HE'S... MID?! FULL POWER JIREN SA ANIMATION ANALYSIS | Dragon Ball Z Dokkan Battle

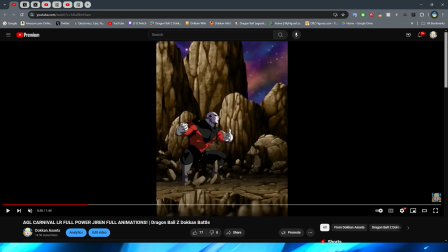(24:37)
It also doesn't help that we go from this like absolutely beautifully crafted asset here, right,
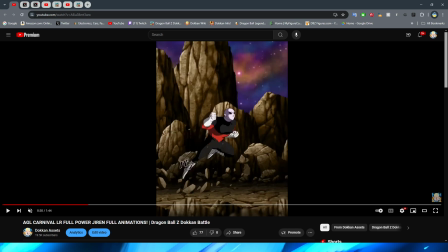(24:45)
where it's basically Jiren in this like perfect tournament of power art style, to what on God's green earth is that? This is a certified stinky sprite moment if I have ever seen one, ladies and gentlemen. Holy moly. That is a stinky sprite right there.
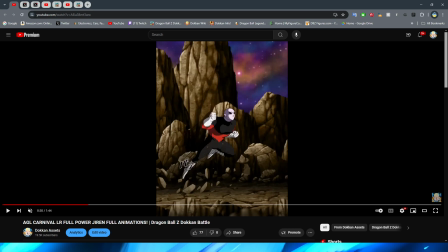(25:05)
Like, literally, I think that may actually just be a little bit more of an upscaled version of one of Jiren's sprites that they have on his sprite sheet. That is such an ugly looking sprite. Oh my gosh.
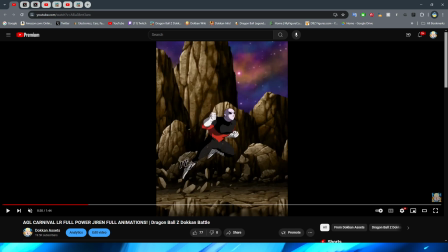(25:19)
Yeah, that is definitely a big no-no from me. Why would they include this in a modern day summonable unit is beyond me. This feels like a shot that would be in like a free-to-play unit, right? I don't know.
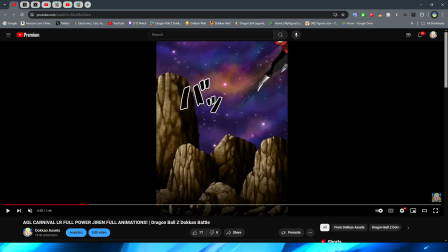(25:32)
Either way, though, moving past that, we then move on to this shot from behind.
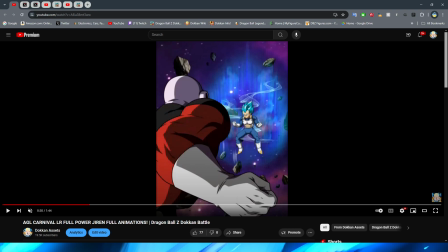(25:37)
And again, so jarring because once again, Jiren looks amazing here, right? Again, the shading, the line work, it looks so nice, right? How do we go from that stinky, disgusting sprite to this, bro?
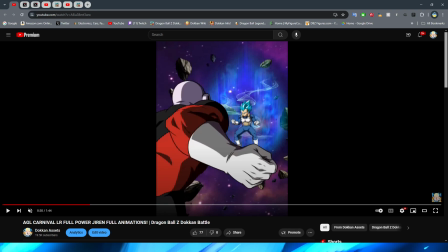(25:50)
I don't know. Either way, moving from that, Jiren obviously moves forward towards Vegeta here.
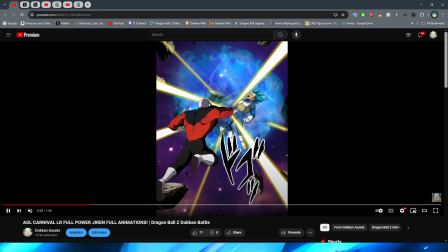(25:56)
It's kind of cool that they actually changed the sprites between Goku and Vegeta. And then we basically have another barrage of attacks from Jiren, right?
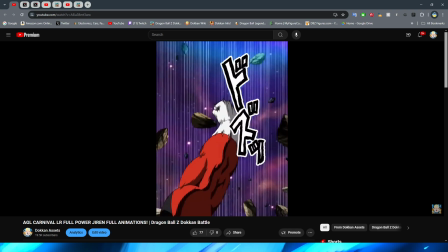(26:05)
We do get a little bit of first-person-ish kind of Jiren action with the arms coming into play here.
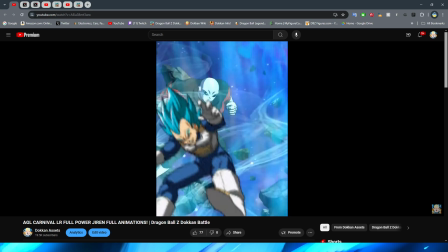(26:11)
And I feel like this section really isn't too bad, to be honest with you.
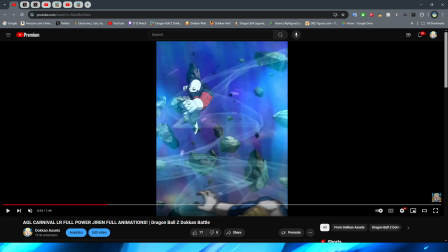(26:15)
I really like the way that Jiren looks there, by the way. I really hope that somebody does a rebuild of that shot, because Jiren looks awesome there. It's so funny. I really like when they draw his head, like his forehead super big and his eyes like a little bit smaller in the anime, because I feel like it almost makes him look more menacing or something like that.
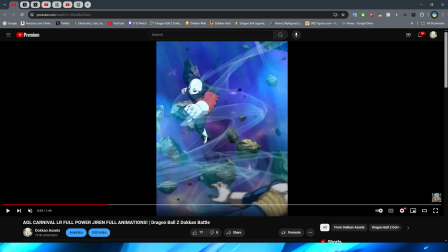(26:32)
It makes him look more like bulky or dude, bro. I don't know how to describe it really.
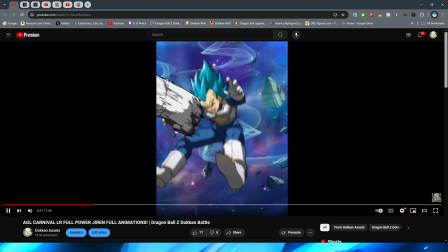(26:36)
But either way, though, I feel like this section right here where he kind of comes in to punch them is okay, right?
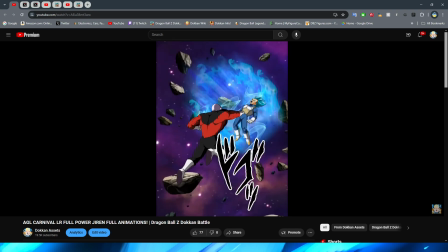(26:43)
It's not too bad, though I will say I do feel like the punch lacks a little bit of impact would probably be my only complaint here.
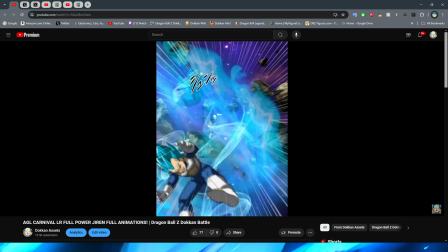(26:49)
However, the punches look a little bit better once you actually get to the close-up shot here. And when we have Jiren teleport behind, I do really like the pose that he hits there.
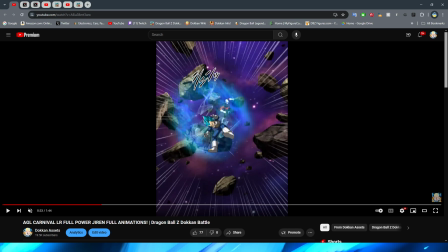(26:58)
I kind of wish that this would be a little bit more of a close-up shot so we could actually get a better look at this pose, because I actually quite like it. I think it looks really good.
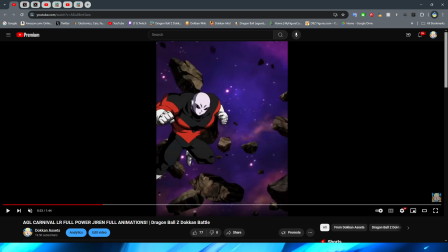(27:08)
And then the key would be, once he transitions here, right, this is the thing that I wanted to look at quite a bit.
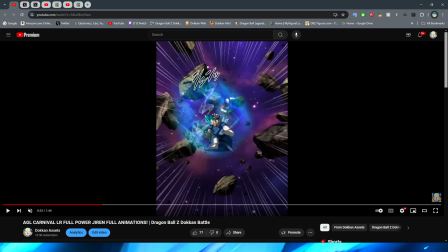(27:16)
So let's go back and make sure that we can see it behind Vegeta's aura there. So Jiren's legs are kind of folded up, right?
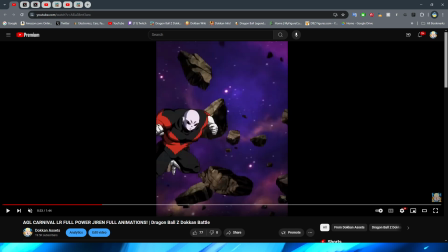(27:23)
His arms are out to his side. And then once we transition here, it's a similar pose, but I feel like it's not similar enough, especially with the angle of Jiren's head.
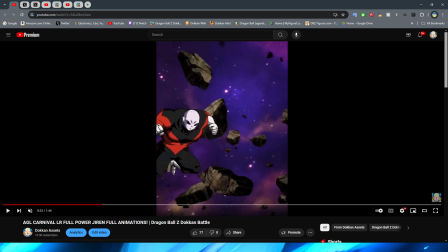(27:40)
I feel like they definitely could have done a better job making this a little bit more of a fluid transition,
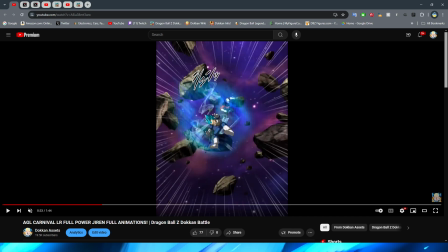(27:46)
because Jiren is looking directly at Vegeta, and then when we transition into this shot,
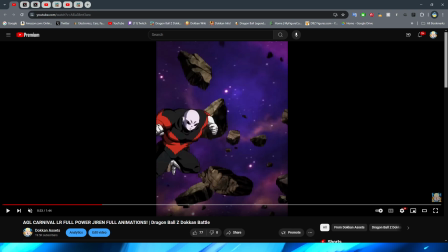(27:51)
it kind of looks like he's looking forward off to the side of the screen, right?
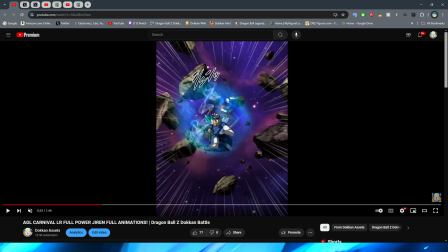(27:56)
As well, his body isn't tilted like it is here, right? His, what would that be?
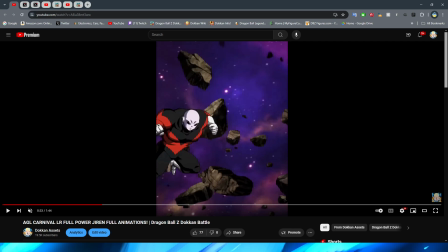(28:02)
His right arm? Yeah. His right, wait, no. Our right, his left.
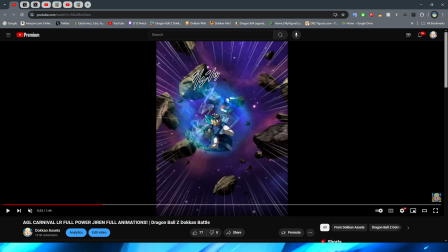(28:08)
Yeah. Our right, his left should be a lot higher in the air, right? As you can see in comparison.
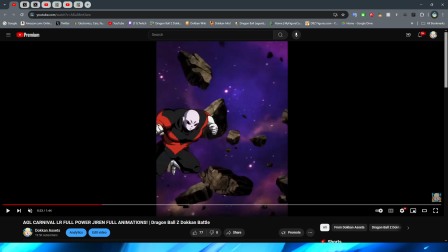(28:15)
And the other arm should be a lot more down. His legs are kind of in the same position. It's kind of hard to tell. Well, actually, hold on. Let's move forward a couple of frames. How is his leg?
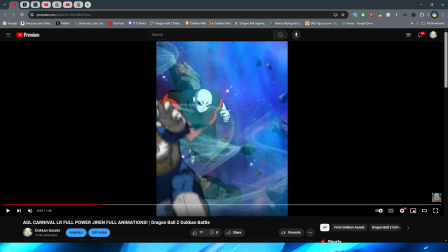(28:28)
Okay, no. His legs are pretty much in the same position. So it's similar enough, but I don't know. I feel like maybe to the non-well-trained eye, it probably won't be that big of a deal. But I know me looking at this,
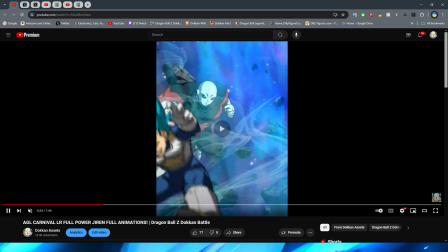(28:40)
I'm like, I feel like they could have just tilted him a little bit more, and it would have solved the issue I have.
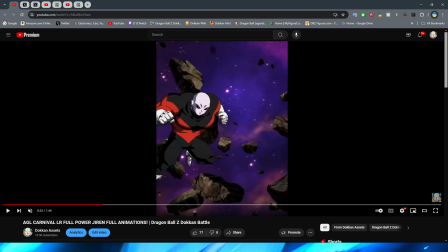(28:45)
However, once again, the punch, It does look very cool, but again, I kind of feel like it lacks a little bit of impact.
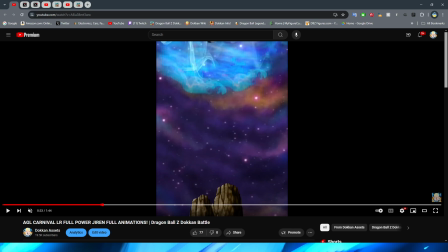(28:52)
Though again, I do like this shot of Jiren with his fist out, and they actually do have a little bit of follow-up on this finally, right?
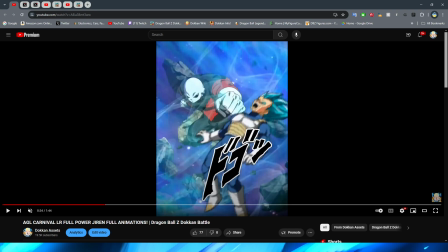(28:59)
As you can see, once Jiren actually punches Vegeta, his fist moves a little bit backward, right?
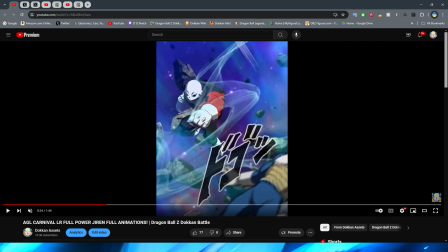(29:05)
Which is cool to see, because again, that's what makes these animations feel a lot more lifelike.
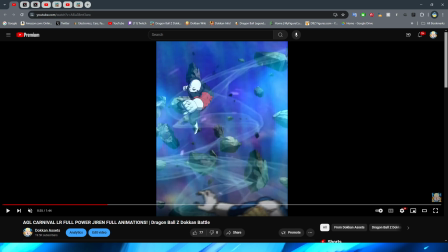(29:10)
And I really like the camera angle here where it kind of twists away.
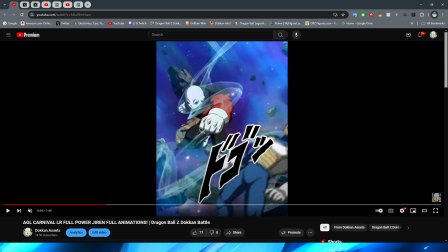(29:14)
I wish they would have lingered on this shot a little bit longer, because I feel like the camera twist is not on screen long enough for how cool it is, right?
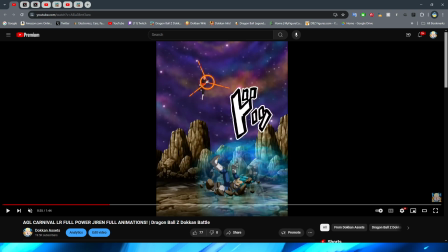(29:22)
They transition into then this more way boring shot of Vegeta flying towards the ground, and then once again PNG of Jiren just like sliding down basically, with the little bit of the effect on his hand,
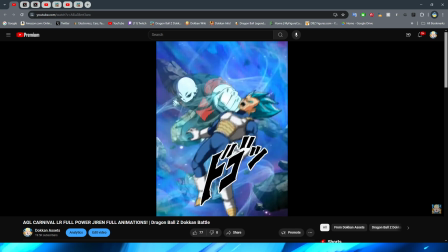(29:35)
right? I really wish they would have lingered on this shot a little bit more, because it's so cool and it's a lot more interesting than what comes next.
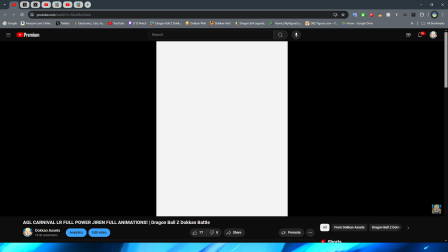(29:44)
I wish that they would have had it be on screen for a little bit longer. But yeah, you then have Jiren descend once again.
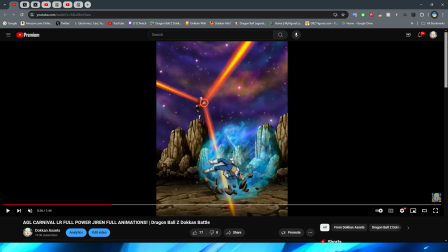(29:50)
I wish that they would have had a little bit more animation on this. It also doesn't help, you know what would have been perfect for this? If Jiren would have put his other foot down, right? Because it that sounds so funny out of context. Jiren, you need to put your foot down. It's bad enough. As you can see here, right?
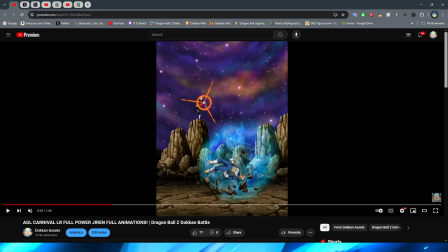(30:07)
When Jiren's coming down, his legs are kind of in still a little bit of a similar position to what they're in before, but it's almost like he's landing on one foot, right? And then the implication would be like that little, like, you know, white splotch that's there is like his other foot that's kind of like curled behind his body, right?
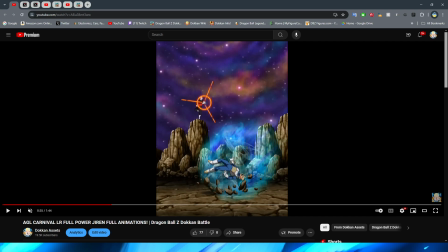(30:24)
It kind of seems like what should happen here is Jiren would land with one leg and then he put his other foot down, right, to plant his feet on the ground. But no, he never actually lowers his other leg to the ground, so it feels a little bit awkward, because then that means Jiren is literally standing on the side of this rock like a ballerina.
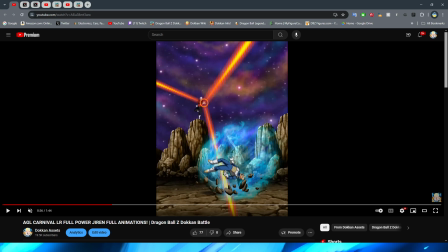(30:42)
So I don't know. I wish that they would have animated that, because honestly that would have made this feel just a lot more fluid, even with that simple little addition.
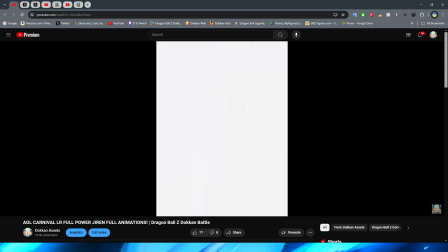(30:51)
But we then show the card art once again, and we then move on to this shot, which I will admit does look really good.
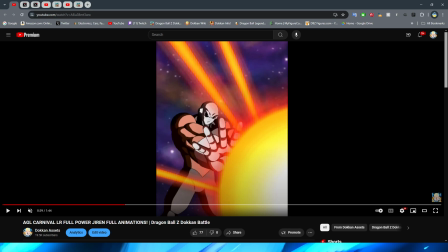(30:59)
We have some very nice shading on Jiren. I love the lighting on here. I love the way that the Ki Blast works.
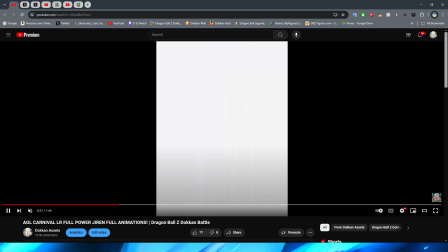(31:04)
I will say the only thing that is a little bit jarring about this shot, I'll have to find the exact frame that they sort of transition it.
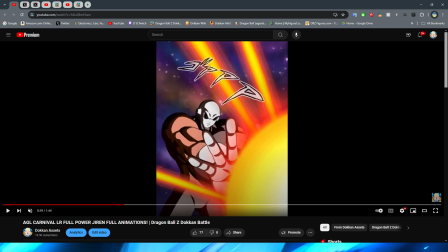(31:13)
There it is. I see you. You can't hide from my eyes. Right here. Why do they do this? I feel like they should have just kept Jiren looking the same as he does right here, because this looks a lot more accurate to how I remember.
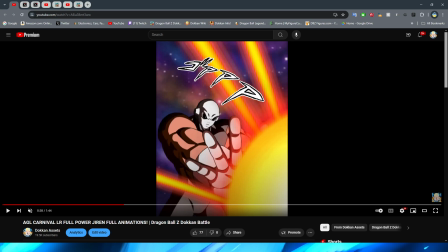(31:32)
And then we get scrunched, a little bit less muscular Jiren. Like, it's so weird that they change the, like, musculature of him and the way that his face looks midway through this. I know that this is not a new thing in Dokkan, right, where I've seen this before,
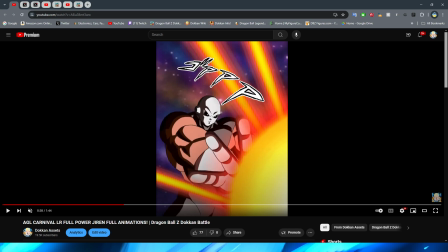(31:50)
but usually the reason why they do this is because they're transitioning between like a far away asset and a closer up asset. So then that way, right, like the far away asset's getting a little too blurry, and then the, you know, close up asset is in there.
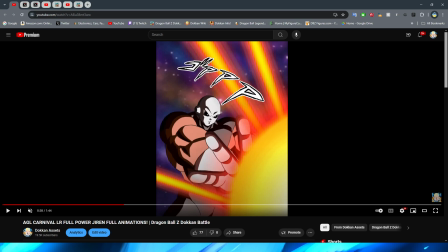(32:05)
Or sometimes they do a little bit of a funny and they reverse it, where for some reason they have the far away asset second and then they have the closer up one first, which always doesn't make sense to me. But regardless, my point is, why would they do this for this? Because this whole shot is pretty consistent.
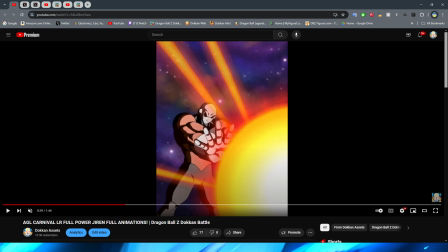(32:23)
I guess it's because then when they like zoom out, Jiren gets a little bit more farther away, and they wanted to do,
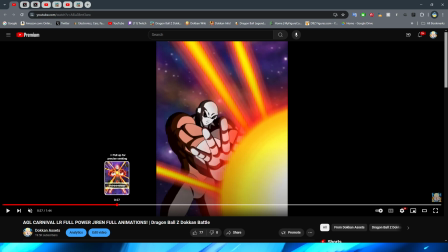(32:29)
this is almost like rotoscoping, I guess, as the camera really like pans away from Jiren,
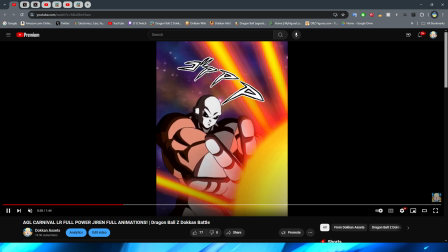(32:35)
right? Because it kind of looks a little bit more like 3D-esque, right, as it's moving away from him,
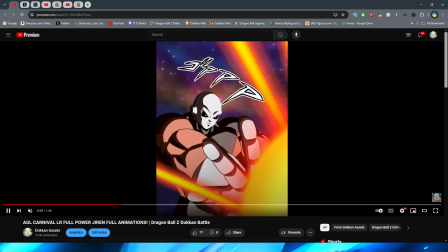(32:41)
because he kind of looks a little bit more like a 3D object rather than just like a 2D PNG standing there charging the blast.